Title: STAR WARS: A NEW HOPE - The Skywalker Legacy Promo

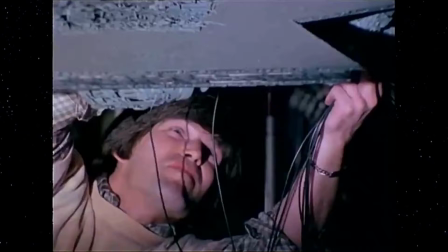We could draw up one panel, reduce it down, count how many lights would be per inch, and we eventually came up with around 250,000 lights.
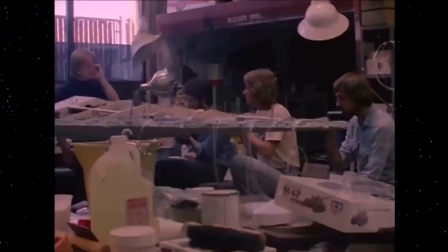So you just knew that this is really, really big. Both with that ship and the White Star Destroyer, they were big and people would sit around and they'd work on this section.
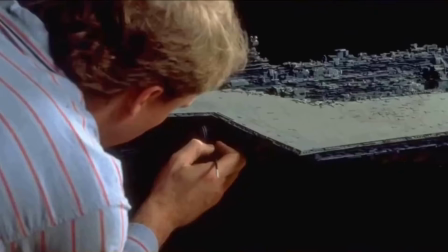And then I'd say every four hours or something, I'd say, well, move two feet,
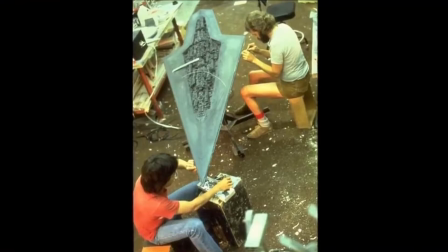you know, and have somebody else rotate so that you wouldn't get one person's style that would dominate only in one area and then somebody else's style that would develop in another area.
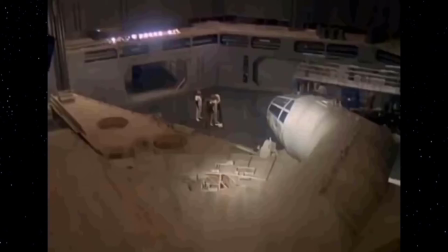But we worked seven days a week for about seven weeks to do that. Scenes filmed on the London sound stages will also be integrated with the model shots made in California.
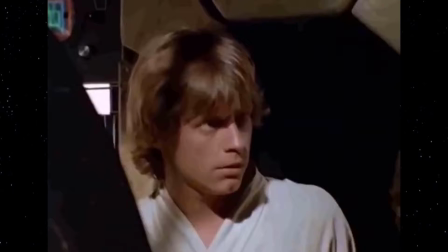To achieve this, the actors must also be filmed against a blue screen.
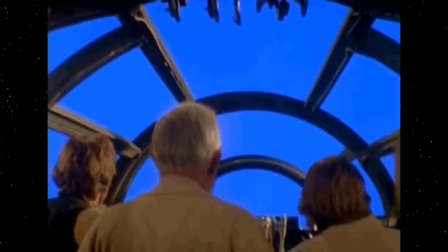Tell anybody about us.
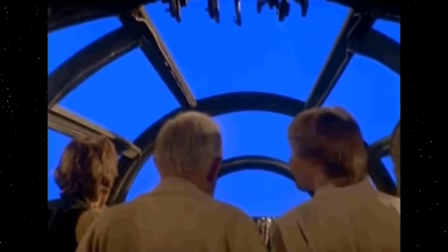In the Falcon cockpit, the actors play out their terror at being caught in a magnetic pull exerted by a yet unpictured Death Star.
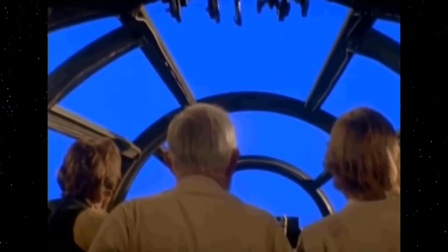It's too big for a space station. I have a very bad feeling about this.
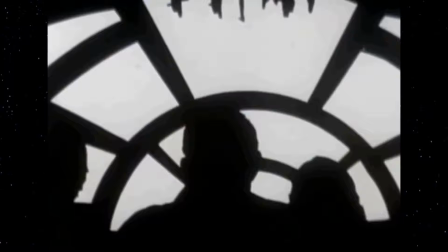Turn the ship around. Yeah, I think you're right. Full reverse.
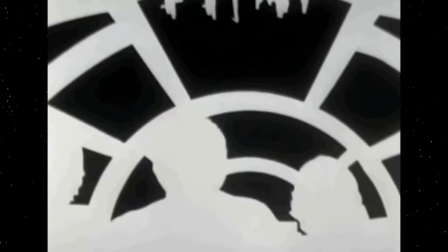Chewie! in order to complete the scene it is necessary to generate what the special effects people call mats they permit the separate elements to be printed one at a time in this case the actors
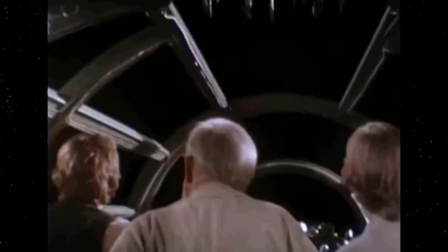the graphic of the death star and a star field
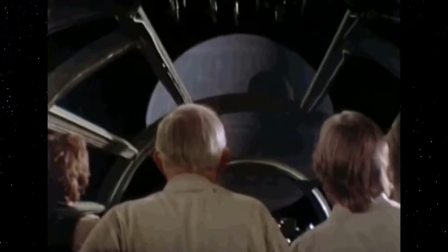when finally combined the star field the death Star graphic,
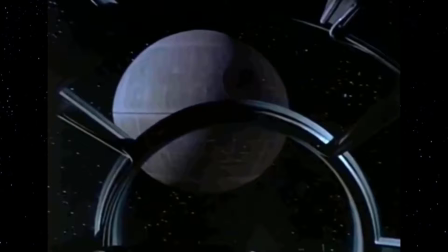the model, and the actors filmed on stage contribute to the creation of a dramatic sequence.
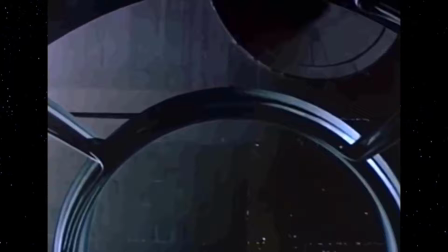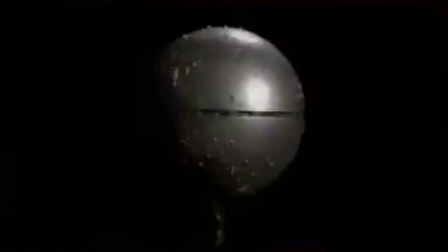Colin Cantwell's original concept model for the Death Star, it's silver, and it has these little doodads. We eventually knew that it ruins the scale of things to make them shiny, you know, especially silver.
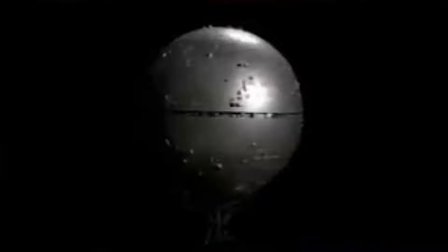It wouldn't look very good. It was just the most rudimentary object, those concept models. And do you know that they were used with George to go to the studios to have something visual to talk about,
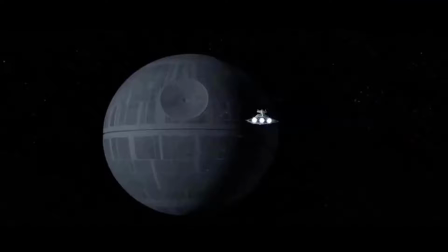to say, well, there'll be an X-wing, and it will have a fight, battle with this, and this will be the Death Star, and all that kind of stuff.
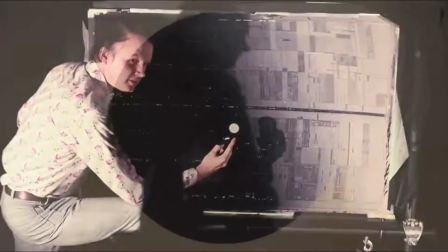So to somehow convince studios that this is a reasonable idea, a reasonable project that he wants to do.
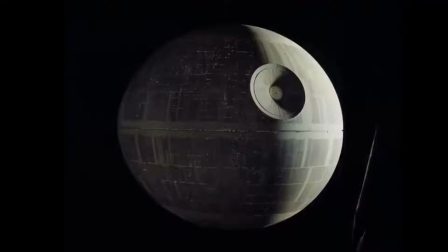For the most part, they were matte paintings. It was a matte painting of the Death Star for the first Star Wars New Hope.
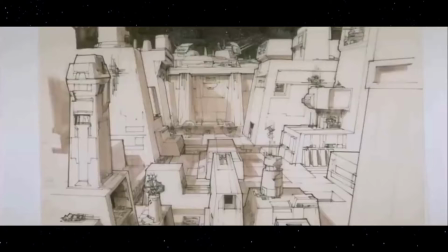We were doing the Death Star surface.
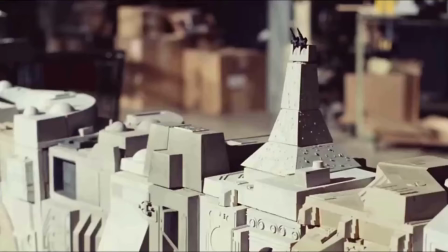The laser tower was a part of the concept art that Joe Johnston and Ralph McQuarrie were doing, we created them in a couple of different sizes, the small size and the bigger size.
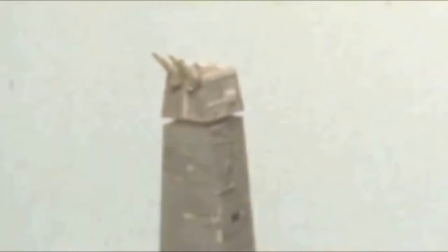But when you want to do a close-up, you can't close in on a model that's this big and have it fill up the full screen.
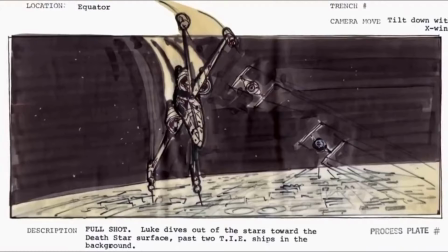And that's when you build the big model, you get in close to that laser tower. We didn't use a lot of reference for building these things.
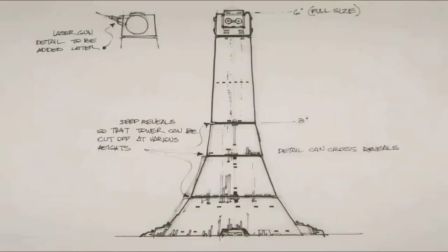I think most of the model makers for Star Wars considered that there's kind of a mechanical
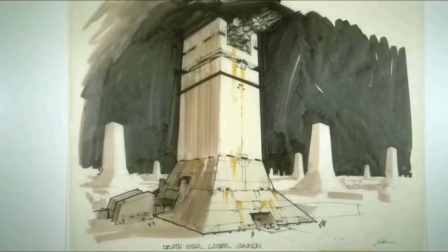aesthetic that we all appreciated and tried to put into the models,
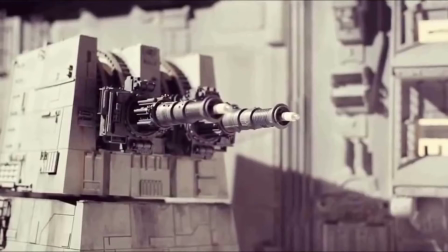that a certain arrangement of exhaust pipes look cool. A large barrel with cooling rods and ammo packets
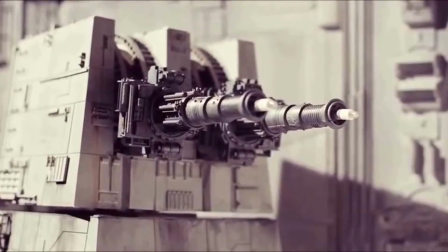can just be arranged in a way that sculpturally and aesthetically looks interesting and fun.
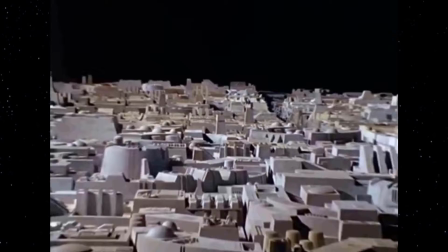The surface of the Death Star, until now seen only as a graphic, must now be rendered as a model.
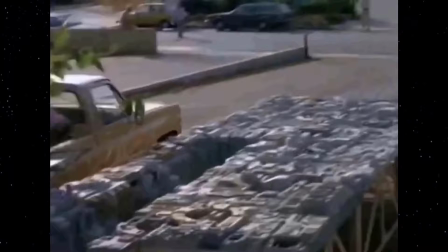To effect attacks on the model by the Rebel planes,
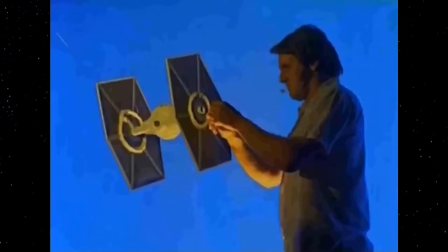explosions are sometimes triggered by primitive mechanisms similarly
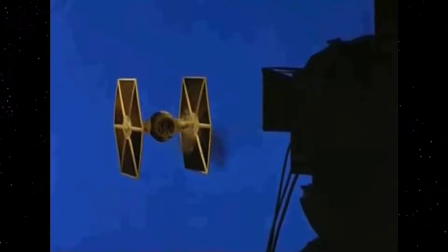the miniature planes are wired with small charges it